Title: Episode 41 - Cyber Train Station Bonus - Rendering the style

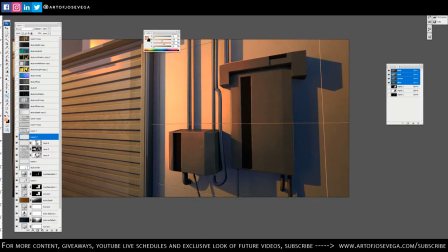And this side. Alright. I'm gonna grab my soft brush. And I'm gonna do the same thing that I did earlier. Make sure here.
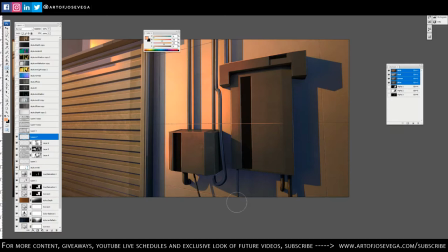I just want a hint of that. Just enough to give it some depth to that tile.
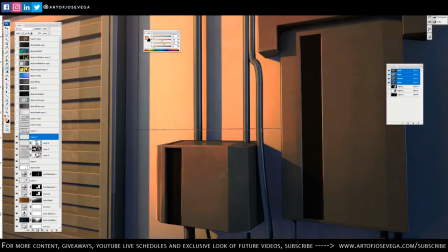Let's go with these cables.
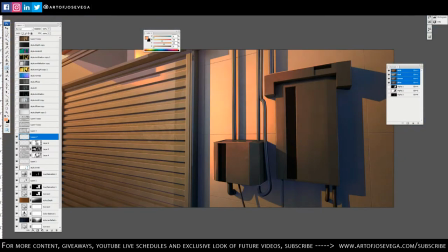And there we go.
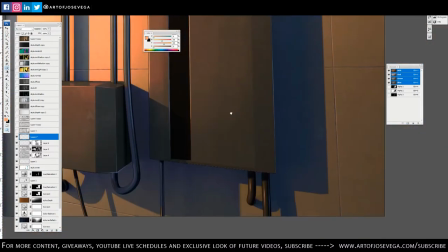Make sure that everything looks good. All right.
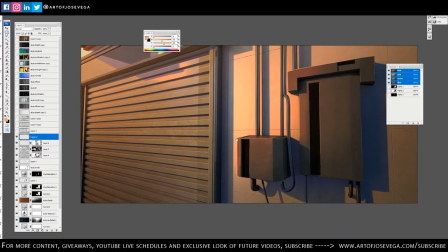So, so we added some texture, some separation here, and
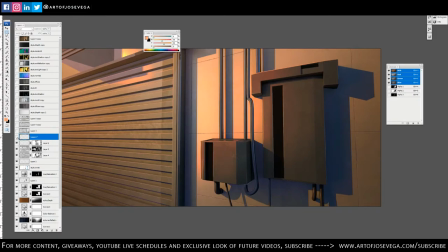let's make sure we got this right.
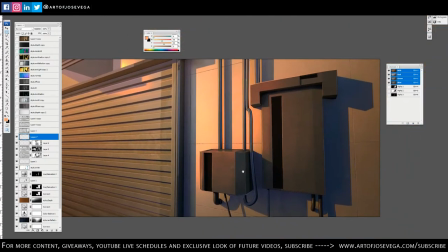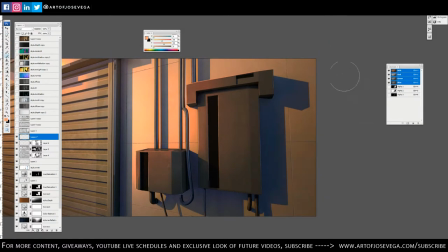All right. So now I could go ahead and actually
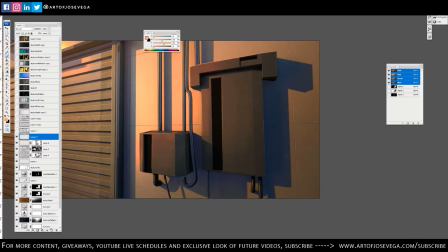add a little bit more detail by actually painting.
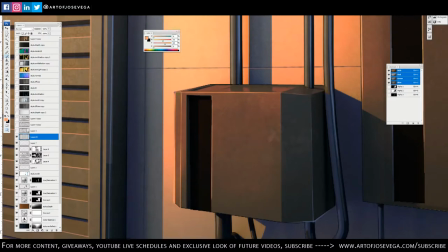The way I do that is, now again, I'm going to concentrate on this side. I'm going to zoom in real good here.
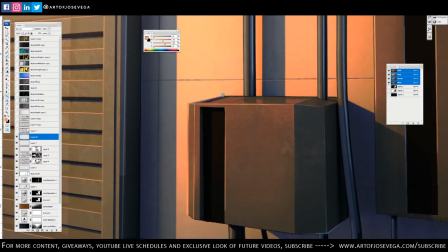I want to make sure that it's pretty good on this side.
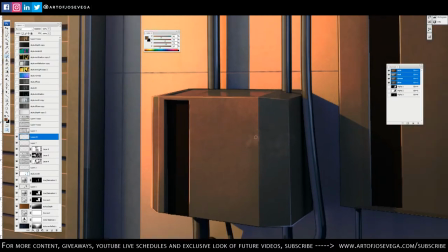And I can color pick the information that I already have and just kind of go over some of these edges here. I got some imperfections and that sort of thing.
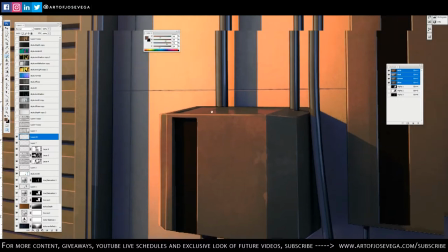I don't want to go too crazy because, again, the more information I have, it will start looking too realistic.
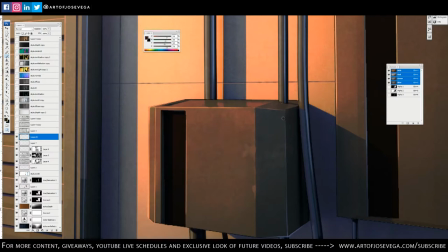So I just want to be careful with that. I could add a little bit smaller details to this.
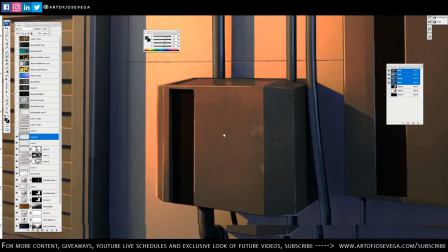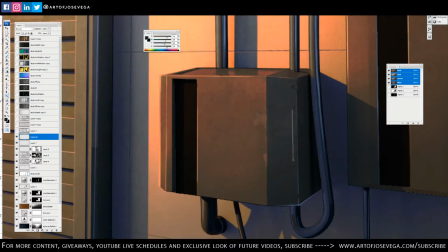Like so.
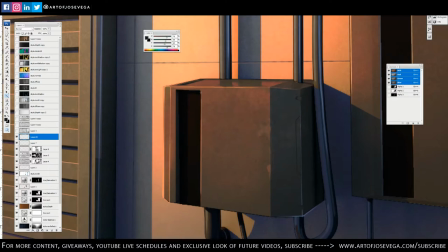A bit too big.
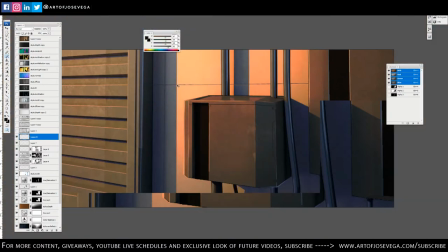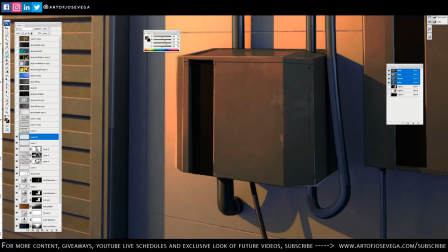So again, little by little, you start adding more character to all these elements that are in the scene.
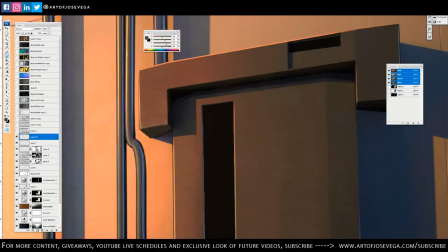I'm just gonna go around and start picking. I actually like that green a lot here now. Can use that to add some imperfections to it.
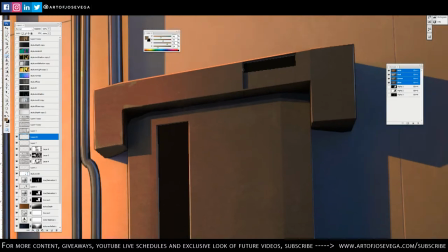I which I think is like one of the, not tricks, but one of the things you could do to make a background look livable and has some character to it
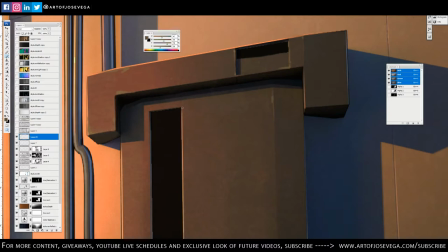by adding these little imperfections and making it look like it's actually being used.
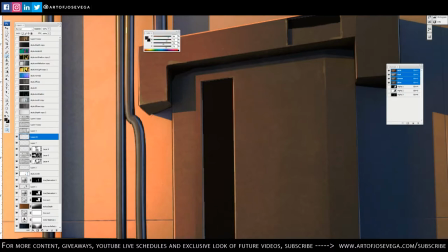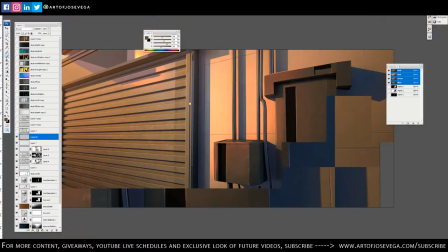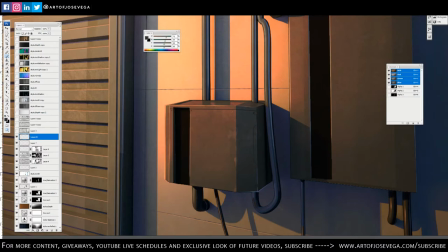We can add some sort of like indication of a little panel,
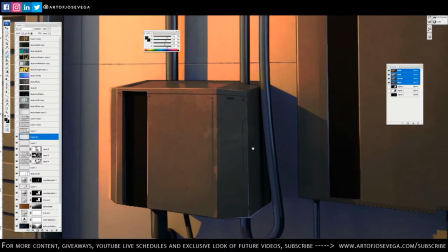maybe a little indication of some holes or breathing room in there.